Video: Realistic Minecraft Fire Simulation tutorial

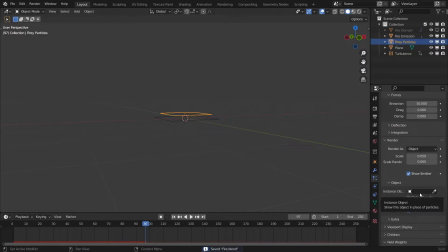And everything is gone, that's because you need to select an instance object, and forgot to rename this.
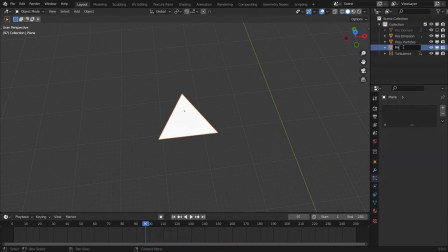Let's rename this as fiery particle,
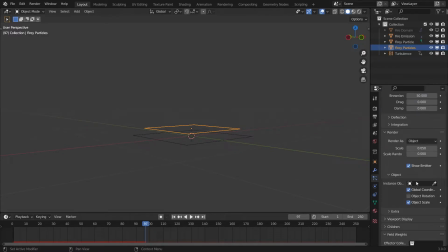and go to your fiery particles plane, and now we can instance a fiery particle, and there you go.
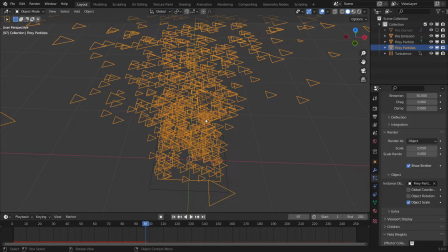And right off the bat, you can see all these triangles are facing the same way, and that's not what we want. So we're going to give this some random rotation. So enable rotation, crank all these parameters up to the max,
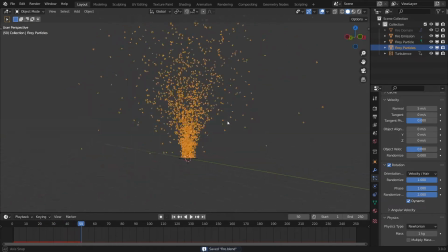and now you get some triangles all randomly orientated, which is exactly what we want.
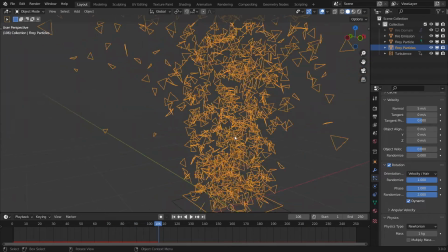And I also just realized all these triangles are wireframe. And with so many triangles, it kind of looks messy. So go to your viewport display and display as solid. So now this looks better. Now, obviously, they're way too large and you can see the individual triangles.
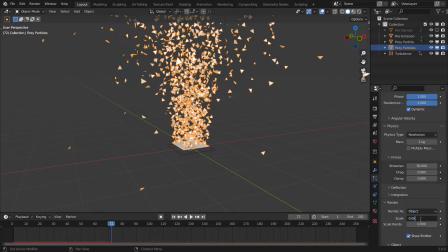So you're going to want to decrease the scale to like 0.0025. I guess this works fine. And give it some random scale as well so that there's variation in the scale and it looks more realistic.
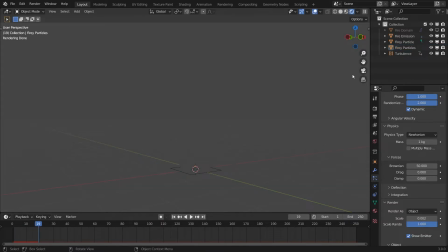And now if you render this, this should look, hold up. Oh yeah, also I forgot the ray visibility for this has to be enabled for all of this, because otherwise it'll make the particles invisible as well.
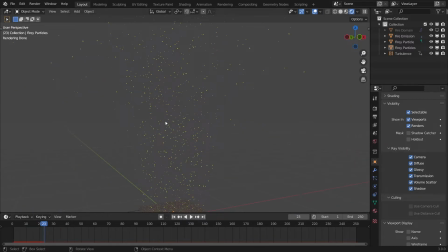And now we have some particles here. Now don't worry, they look like really unnoticeable, but we'll fix that later. Now we can enable our fire back, and we got fire with some particles here, which is great.
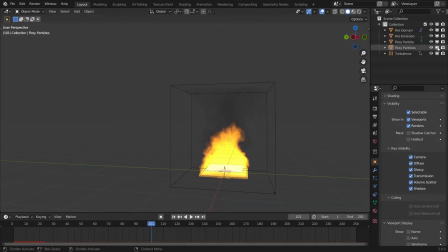Also, it's best that we bake our particles out, because you know when we scrub through our frames, you can see it's not baked yet, and it's gonna change when we scrub through the timeline. So go under cache, hit bake, and it's gonna bake all the particles out. And now this is set in stone.
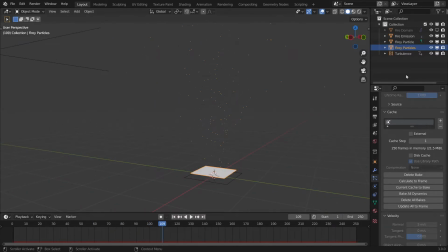Your particles will look like this until you unbake it.
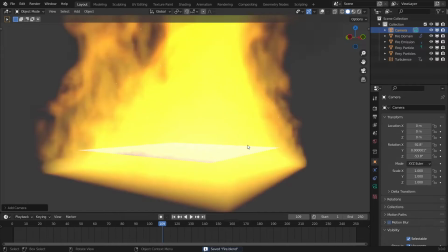So now we can enable our fire, and time to add the camera. So I'm going to bring the aspect ratio of the
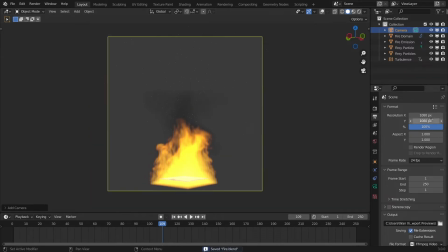scene to like a square, because we're rendering one block of fire, and you know a 16:9 aspect ratio isn't quite suited for this job.
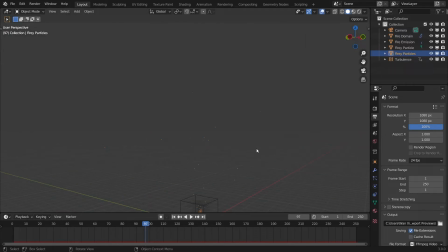Also, one more thing, this particle's plane, as you can see, it's showing in the renders.
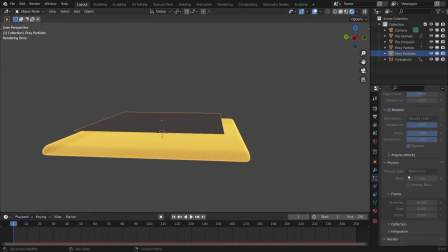So to remove this thing, under particles properties, you want to go to render and disable show and emitter.
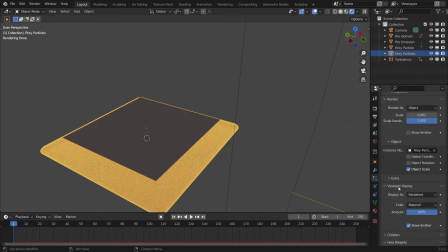Now it's still showing here, but that's because we're in the viewport and we got to disable in the viewport as well.
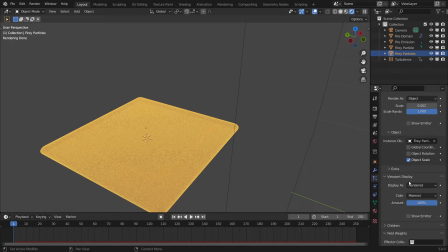So disable show emitter in viewport display and the render, and it should be gone.
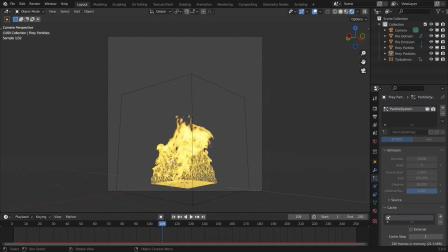So now,
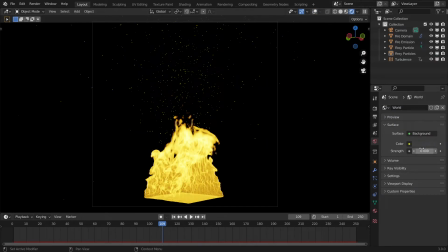for rendering sake, I'm going to bring the emission of the world to all the way to zero so we can see the fire really clearly as well as the particles. And one thing that's going to make the particles look really good is by enabling depth of field.
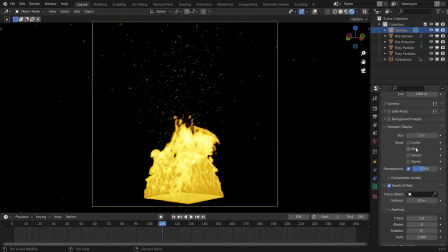I'm going to bring the f-stop to pretty low. And I'm going to go to viewport display and enable limits so that we can see where the camera is focusing at.
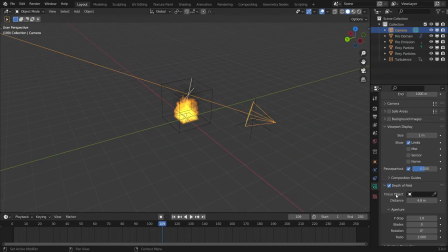So now it's like right there. I'm going to bring the distance, focus distance to at the fire here.
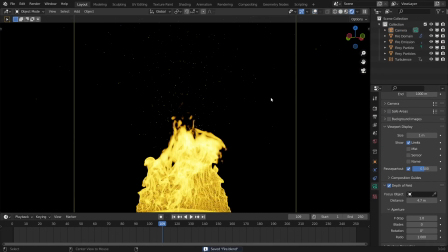So now this should look decent.
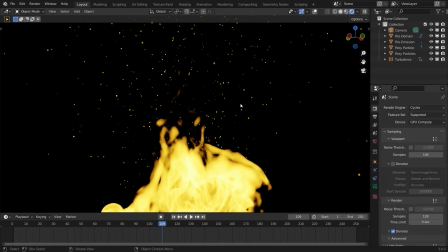And you can see certain particles will be blurred out more than the others, which would make it look better, basically more realistic. And lastly, when you're rendering this, make sure you render in motion blur so that the particles will leave a trail of motion blur behind, making it look more like particles instead of dots on the screen. So now when we render this, render image,
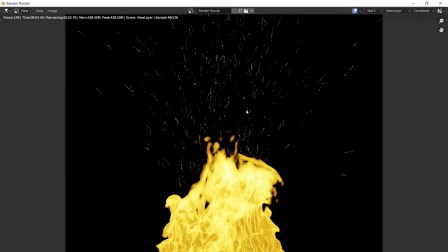you can see all our particles are leaving trails behind, as well as the fire.
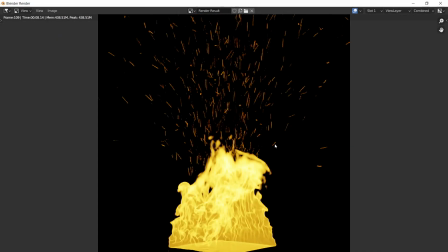If you render this into a sequence, it would look pretty elegant.